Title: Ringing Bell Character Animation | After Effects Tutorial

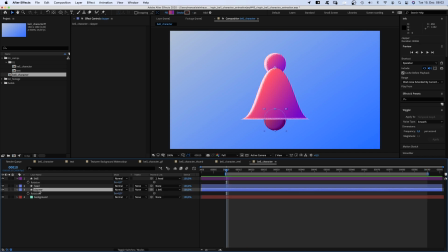[4:06]
We go to 10 frames, set a rotation keyframe for the bell and the clapper, a position keyframe for the head. We set the bell rotation to minus 25 degrees, the clapper rotation to around minus 18 degrees so that it seems to hit the side of the bell.
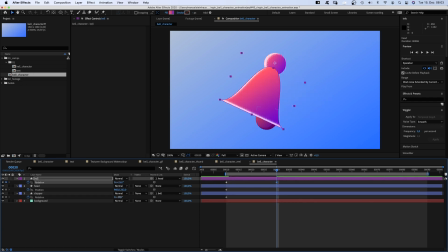[4:23]
Then we go to 30 frames and set the bell rotation to 25 degrees, the clapper hits the left side of the bell. At 50 frames, we copy and paste the first keyframes. Go back to 10 frames again and move the head 50 pixels to the left.
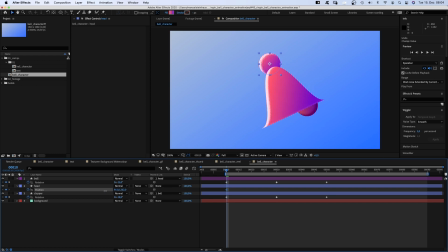Then we go to 30 frames and move it double the amount to the right. Because we need to go back to the center first, then move on to the right. Then copy and paste the first keyframe.
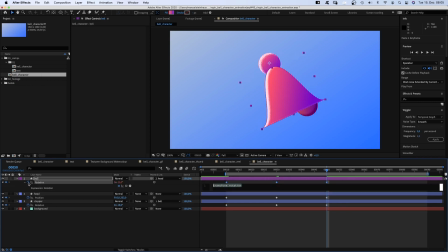[4:59]
To actually loop it, we hold Option and click on the stopwatch here to open the expression field. And add loop out. Parenthesis, semicolon. And repeat that for the other two properties.
When it's dark for you to see, you'll be close to me.
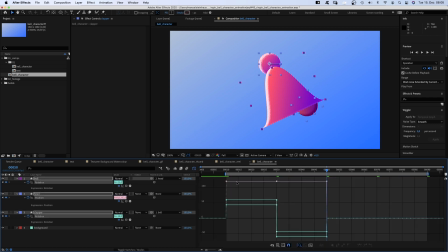[5:20]
Then we select all keyframes and open the graph editor. Make sure the snap icon is activated and edit speed graph is selected. And slow down the start and the end of the animations.
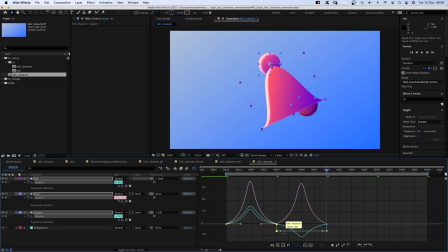Alright, now we need to move the bell and head keyframes 4 frames to the left, cause the clapper needs to follow the bell.
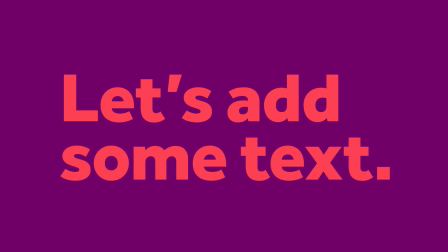[5:58]
Much better. Now let's add some text. We choose a frame where the bell is roughly even, grab the title tool and choose a nice font.
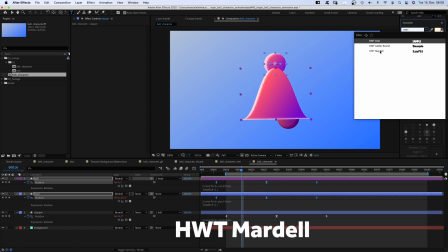[6:11]
It's HWT Mardell for me.
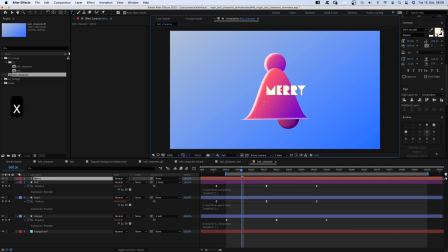Let's position it somewhere in the lower half of the bell. Then we add a gradient ramp starting white in the top left corner
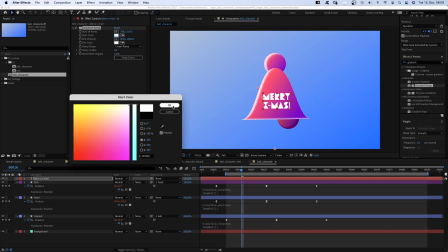[6:37]
and ending up with a light orange in the bottom right corner.
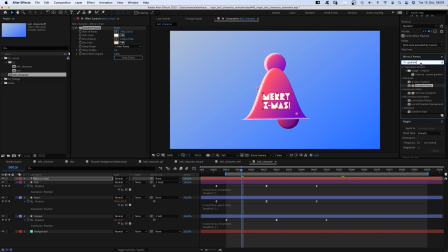[6:44]
To support the illusion of a round shape, we add spherize. Set the center somewhere in the lower center and increase the radius. Adjust the settings a little bit.
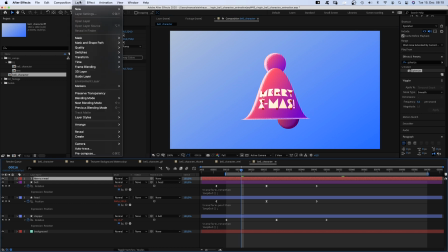[7:03]
Finally, we need to pre-compose the text layer. Let's name it text. And link it to the bell shape. Awesome. One last thing. Let's turn it into a character and add a face.
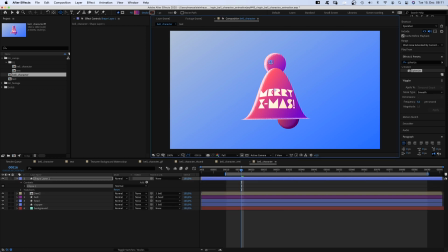[7:21]
We grab the ellipse tool and add a small round shape. No fill, stroke width 4 pixels wide.
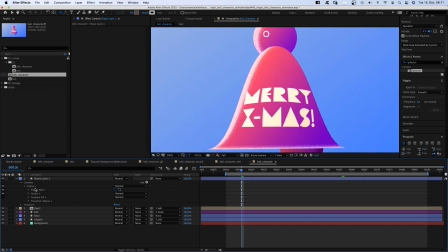[7:33]
We duplicate the ellipse shape, position the two shapes in the center. And with the layer selected, we grab the pen tool and draw a mouth below.
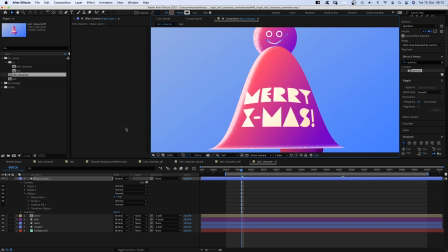[7:52]
We name the layer face and link it to the head layer.
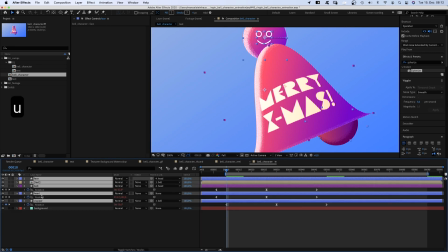[8:05]
Then press U to see all keyframes. Move to 6 frames and position the face on the right side of the head.